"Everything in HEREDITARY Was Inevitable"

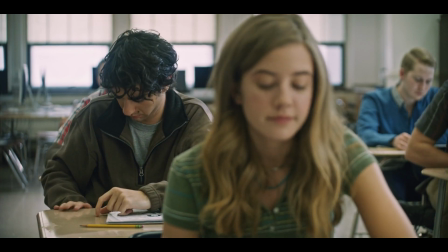0s Okay, interesting. So he thinks he has control. So does that make it more tragic or less tragic than if he has a choice?
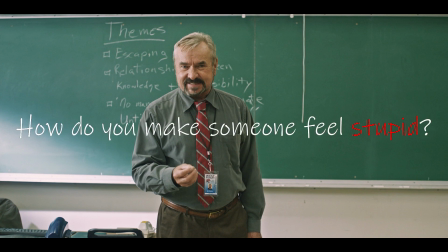9s
I have a question. How do you make someone feel stupid? Well, for rising horror auteur Ari Aster, the answer is simple.
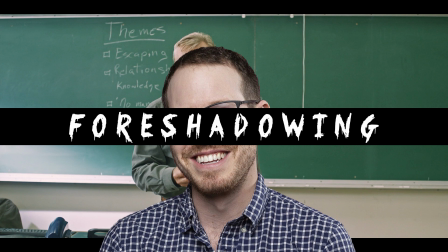19s
Foreshadowing. Hint at the destination long before you reach it and make it so that when you finally do, the audience feels dumb for not seeing it earlier. But don't stop there. If you're Ari Aster, the foreshadowing serves an even deeper purpose.
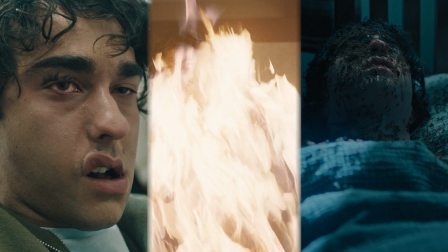34s
Throughout Hereditary, he combines foreshadowing with large, complicated plots to contribute to the film's themes, creating feelings of powerlessness, isolation, and claustrophobia.
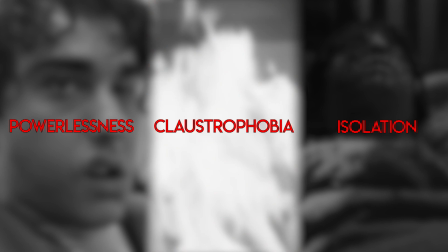43s
And he does this in a variety of ways, subtly relaxing you until it's too late to escape.
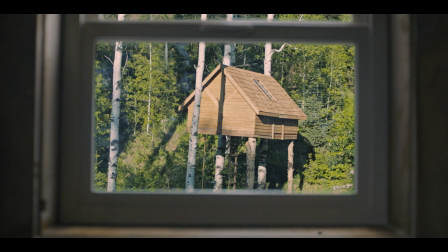49s
Even as early as the opening shot, Aster introduces us to the idea of inevitability, to the lack of agency the characters have in the story,
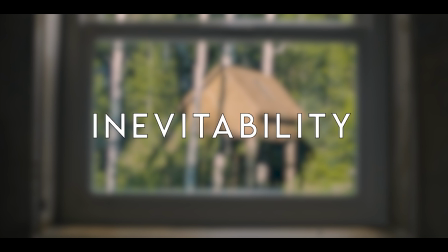57s
a concept that underlies the entire film and becomes impossible to ignore by the climax.
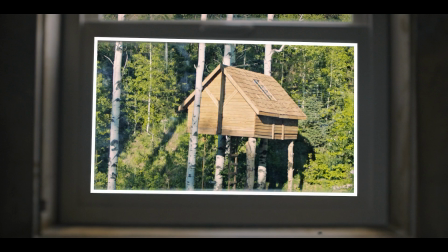63s
The shot presents a treehouse framed within a window, like it's a canvas or photograph.
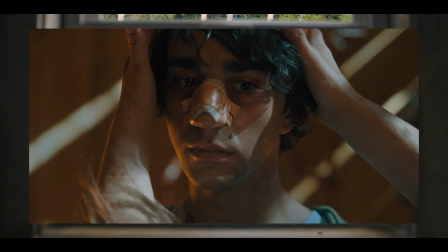68s
The end of the film brings more context to this treehouse, illustrating its importance as payment takes over Peter's body.
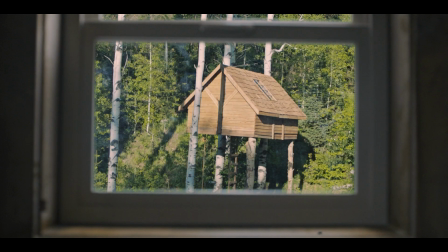75s
Framing the treehouse within the window makes it feel more restricted, confined by some external force. Trapped. And this isn't the only example. Hereditary creates many smaller frames on the screen to confine its characters, whether it be with windows,
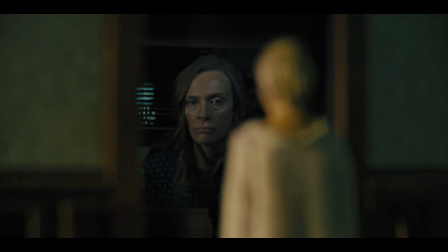90s
walls, poles, or doorways. There are so many doorways.
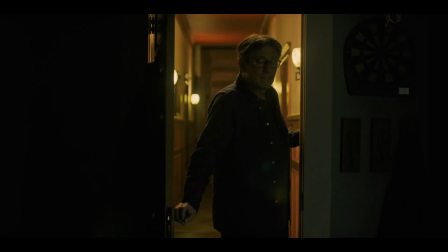97s
Hereditary uses this restrictive framing to visualize and intertwine the ideas of control and fate,
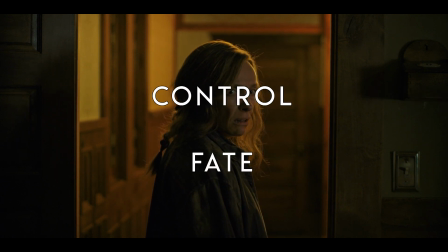103s
implying some correlation or causation between the two.
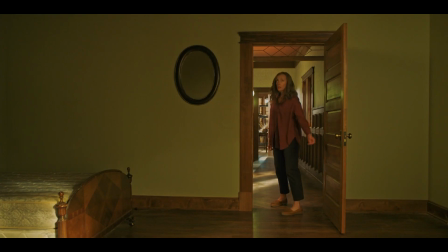107s
That not only do these characters have no control over their lives, symbolized through their restricted framing, but that this lack of control will lead to some inescapable fate.
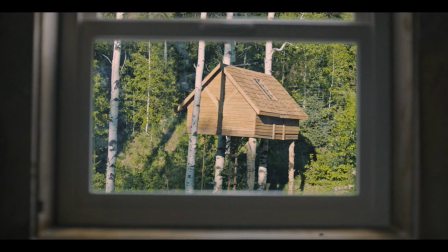116s
The first shot visualizes this idea, suggesting that this location is and will be important,
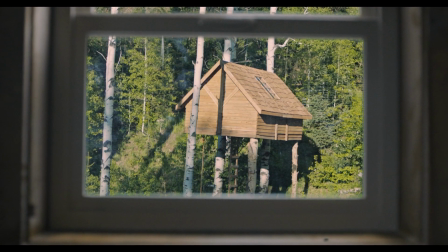122s
that it has been secured, that this is where the story is destined to conclude and nothing can stop it.
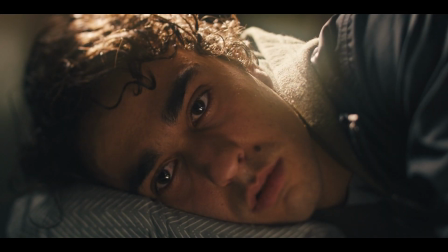129s
Even the camera itself acts as a barrier on the characters,
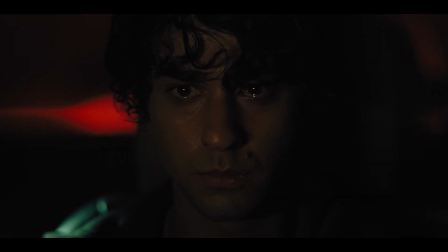132s
yet another frame that traps them and reinforces the idea that they are destined to travel a particular path.
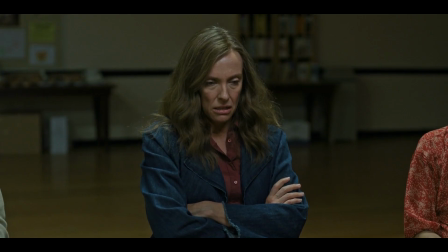139s
We see the clearest example of this when Annie talks about her family's tragic history at the support group.
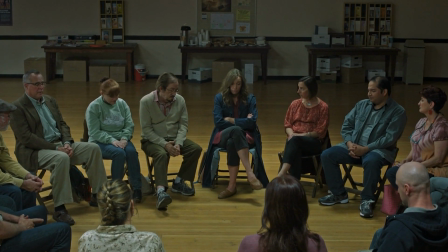144s
During this monologue, the camera slowly moves in on her, trapping her,
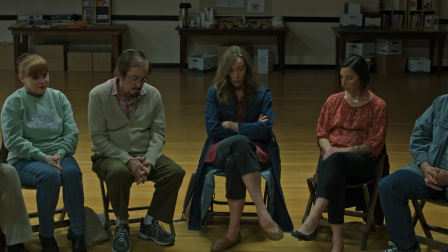148s
visualizing how the events that she's talking about have been restricting her, how her mother has been pushing her and her family down an inescapable path,
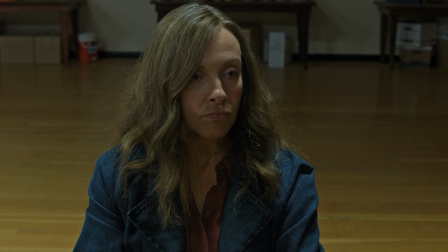156s
an idea that becomes more clear throughout the story.
I didn't feel like a mother, but she pressured me.
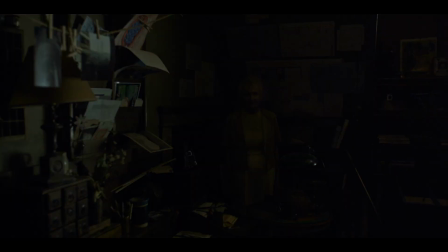164s
When Annie sees her mother's apparition, she turns on the light and it disappears. However, it then cuts to a long shot of Annie from where the apparition was,
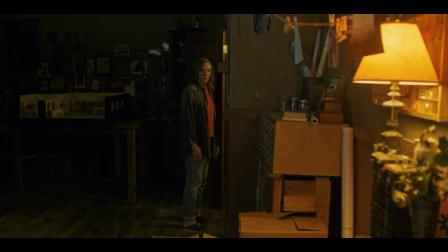172s
creating a feeling that she's still being watched but simply can't see the Observer, a microcosm of the film's main conflict.
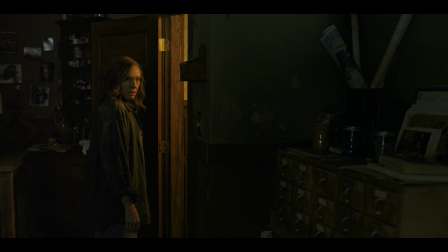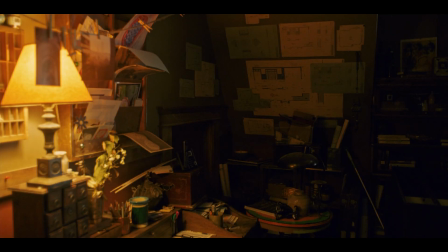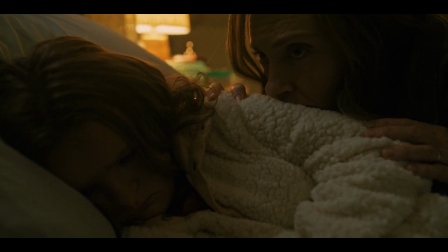191s
By now, everyone knows about the cult symbols seen throughout the film, whether it be on the walls of their house or in Joan's apartment or on the pole that kills Charlie.
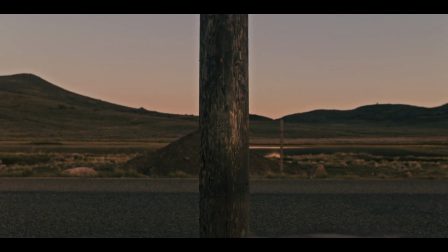200s
But there are other visualizations and clues of the family's entrapment.
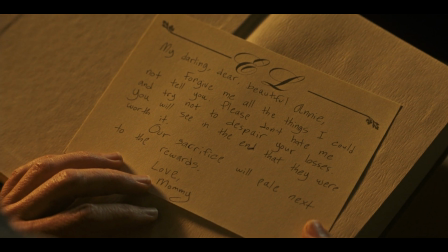204s
We see a letter from Annie's mother that illustrates the plans that have already been set into motion, using language that suggests only one possible outcome.
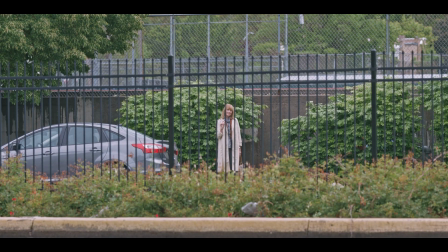214s
Much of the horror in Hereditary comes from the influence of the antagonists, from the idea that they had planned out every action of the lead characters,
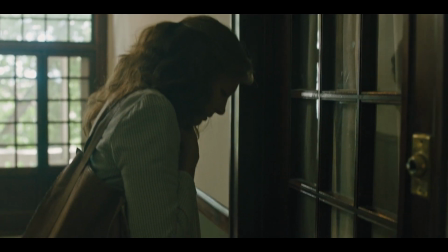222s
and these visual hints build even further on the themes of fate and inevitability.
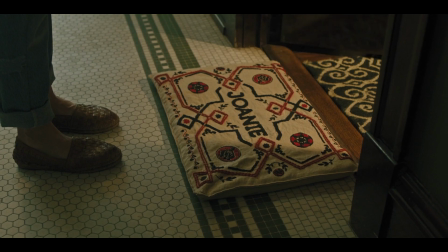226s
Whether or not the characters understood or even saw them, they were always there, guiding them without their knowledge.
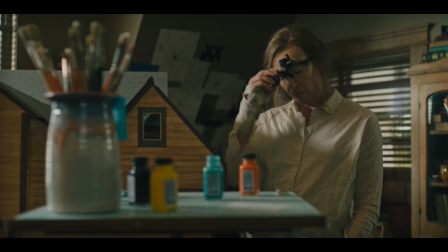232s
The plans had already been irreversibly set into motion, and Astor continues to pound this idea into our heads over the course of the film.